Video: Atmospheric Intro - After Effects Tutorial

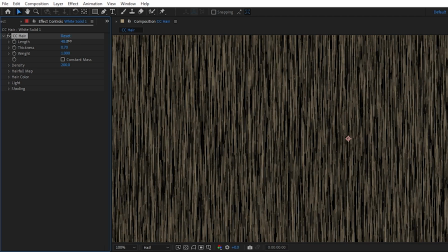(4:05)
But ultimately, I figured it would be much more efficient to create the grass procedurally by using the CC hair effect,
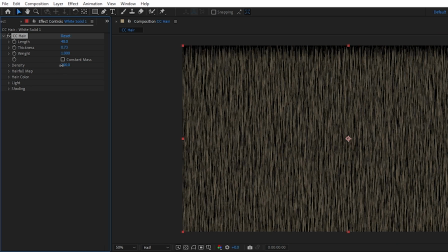(4:11)
which is a built-in plugin meant to generate hair particles, but also works pretty well for grass in this case.
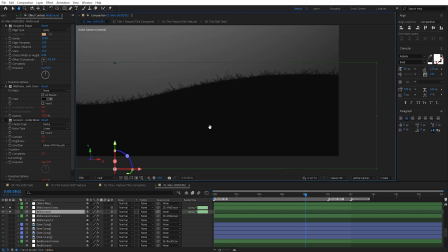(4:17)
So I duplicated the ground layer and added the CC hair effect.
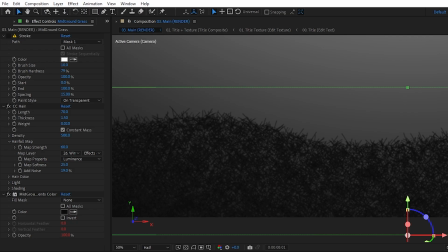(4:21)
At first, it kind of looked weird because the hair particles would generate across the entire shape, and as a result, it got very laggy due to the amount of particles. So a good solution I found was to add the stroke effect to it,
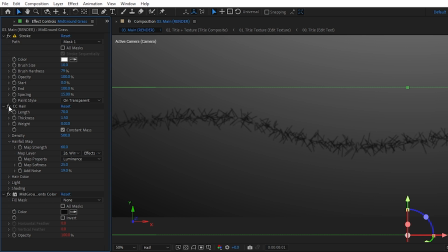(4:33)
so we would only have a line sitting perfectly across the top of the ground mask, and then have the hair particles generate based on that line. This way, I could also control the amount of particles by adjusting the brush size together with the density value of the CC hair effect. Another cool feature the hair effect has is the hairfall map, which allows us to simulate fake wind by using a wind map.
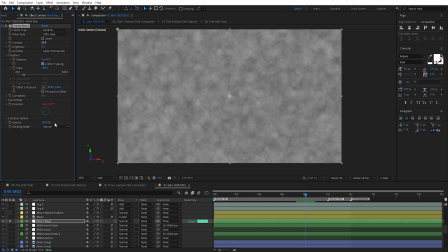(4:55)
So I created a new solid and use fractal noise to generate a random texture.
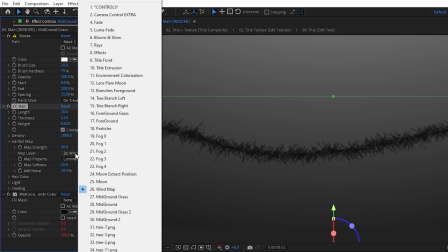(5:00)
I set the map layer to be that wind map,
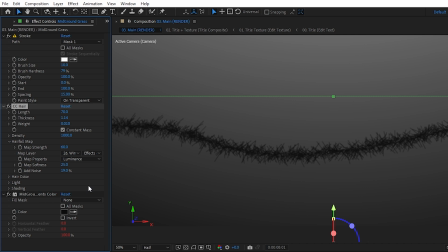(5:03)
and also had to make sure that the hairfall map was using effects and masks and the luminance channel so it would take into account the black and white values of the fractal noise effect.
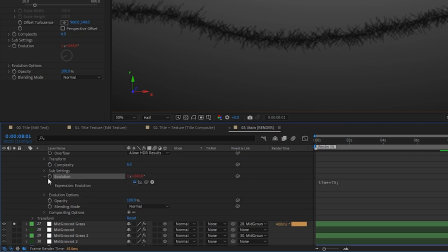(5:12)
I then tweaked the brightness and contrast of the fractal noise and added a bit of evolution by using the time times expression.
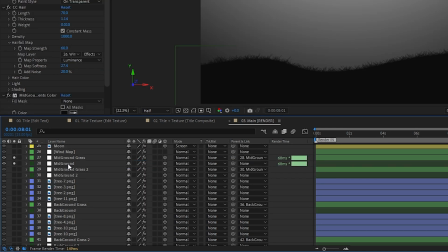(5:18)
Finally, I parented the grass to the ground, turned them into 3D layers,
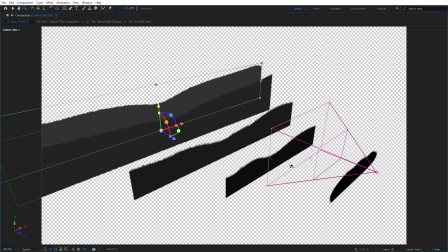(5:22)
and started to duplicate them until I had about 5 layers shifted in Z space to give us some depth,
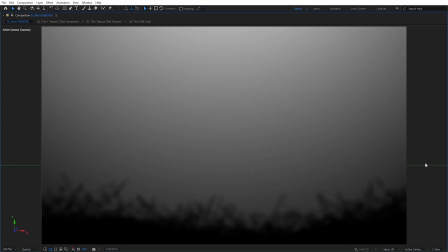(5:28)
and also adjusted their colors to get more and more faded as they went further away from the camera to make it
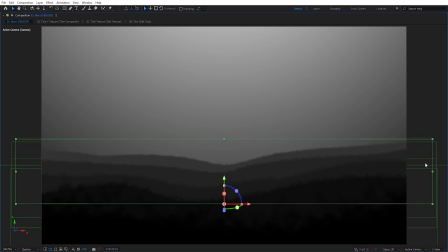(5:34)
look as if fog was present in our forest. Ooh, creepy.
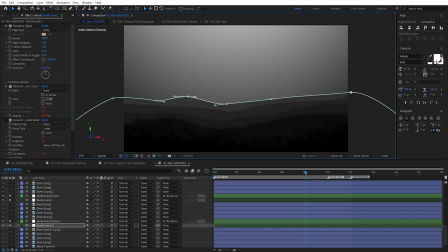(5:38)
I also randomized the mask shapes of the ground elements and made sure that those mask shapes were
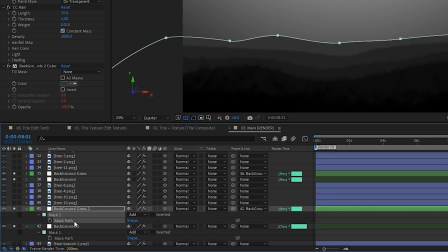(5:44)
copied over to their respective grass elements so that the grass outline would match with the ground.
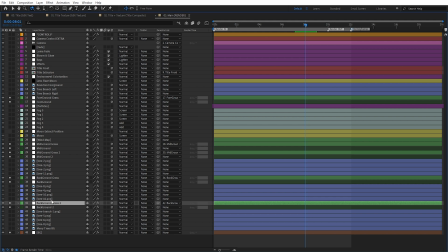(5:49)
Another important thing would be to make sure that the ordering of your layers on your timeline is set properly, because sometimes layers tend to render on top of each other in unwanted ways, even if they are 3D, so it's always good practice to order layers to match their position in 3D space.
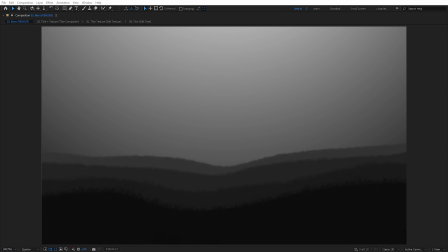(6:06)
And there you go, we have our landscape, which we can animate our 3D camera to move through and have this parallax effect.
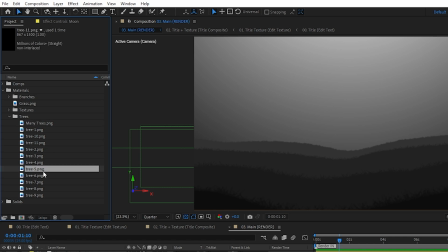(6:13)
Trees! I then imported my tree assets and started to populate the scene, placing them in different places such as in the background,
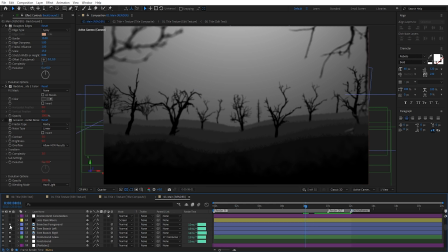(6:21)
mid-ground, and even very close to the camera, so as the camera is settling into the final position,
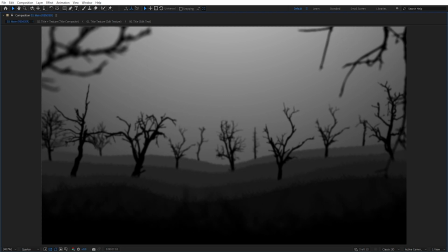(6:26)
we see these branches in the foreground that are out of focus due to the depth of field of our camera, which give even more depth to the scene.
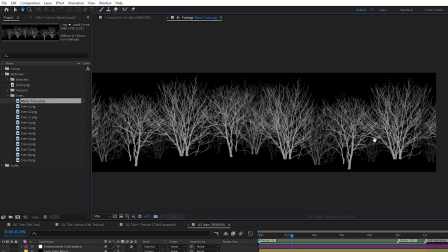(6:34)
I also found this image of many trees in one,
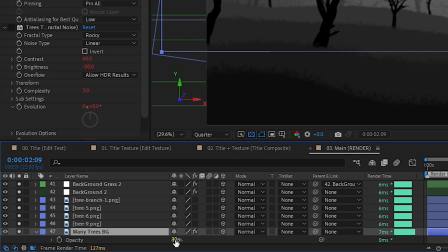(6:37)
which was very convenient to position far into the background and lower their opacity so they seem like they are very far away.
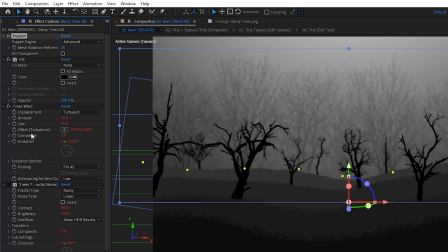(6:44)
And just like with the grass, I wanted to add some wind to the trees as well,
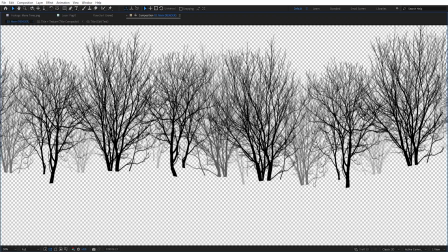(6:48)
so I used the turbulent displace effect with a low amount value and animated the evolution over time by using the time times expression.
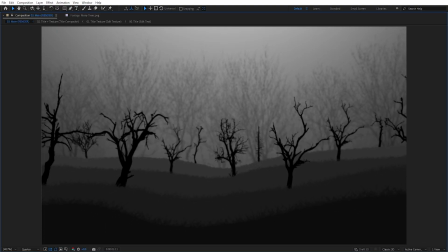(6:56)
As for the colors, I just copied the same values from the respective ground layers that each tree was sitting on,
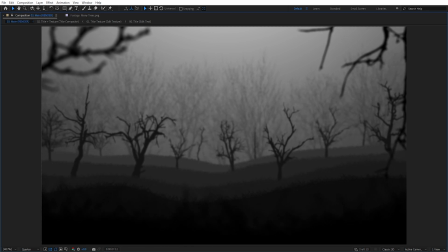(7:02)
but on top of that, darkened them down even more with a brightness and contrast effect.
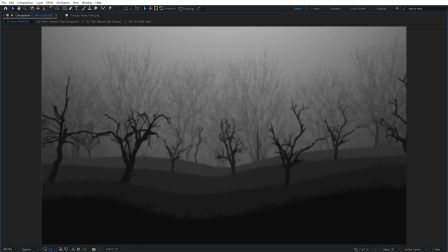(7:07)
This way, the trees still have the same base color as the ground, but overall are a bit darker than the ground. At this point, I decided to focus on the title.
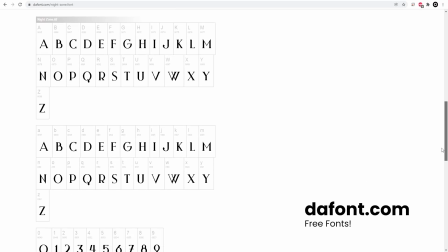(7:16)
I found this font called Night Zone, which has this creepy look, so it fit pretty well with the mood I was going for. It is also free and will be included in the project files, along with all the other materials used in this project.
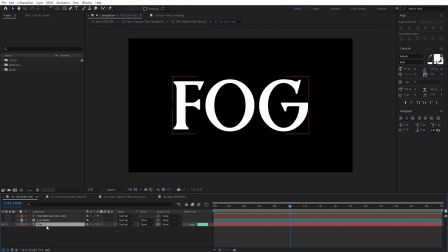(7:30)
I made sure to pre-compose the title so that later on I can just go back to that title pre-comp,
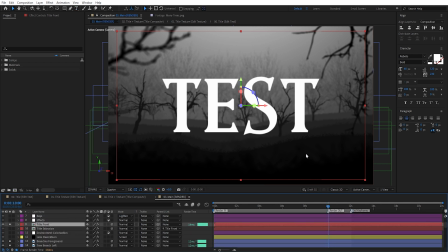(7:35)
edit the text, and it automatically updates in the main comp. To give the letters more character,
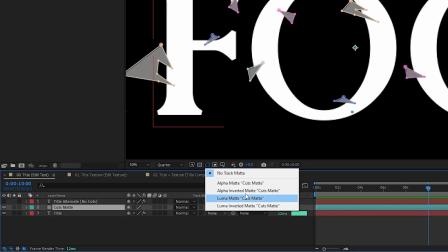(7:41)
I created a solid and traced some cuts along the title, which as I said was inspired by this reference image.
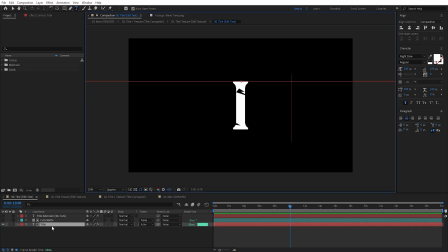(7:48)
Then I used that solid as a mat to cut off the text.
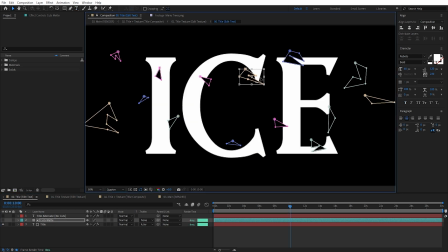(7:51)
Of course, this does mean that if you change the text, then you do have to adjust those masks to fit with the new text, or you could just get rid of the cuts if you want to.
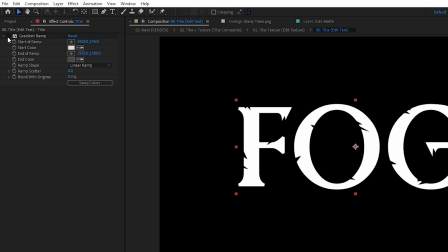(7:59)
Then I added a gradient to it, a bit of bevel,
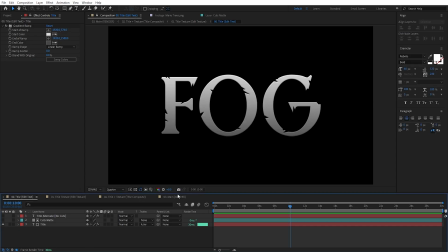(8:02)
and made sure to keep everything in grayscale colors since the colorization will be taken care of in the main comp.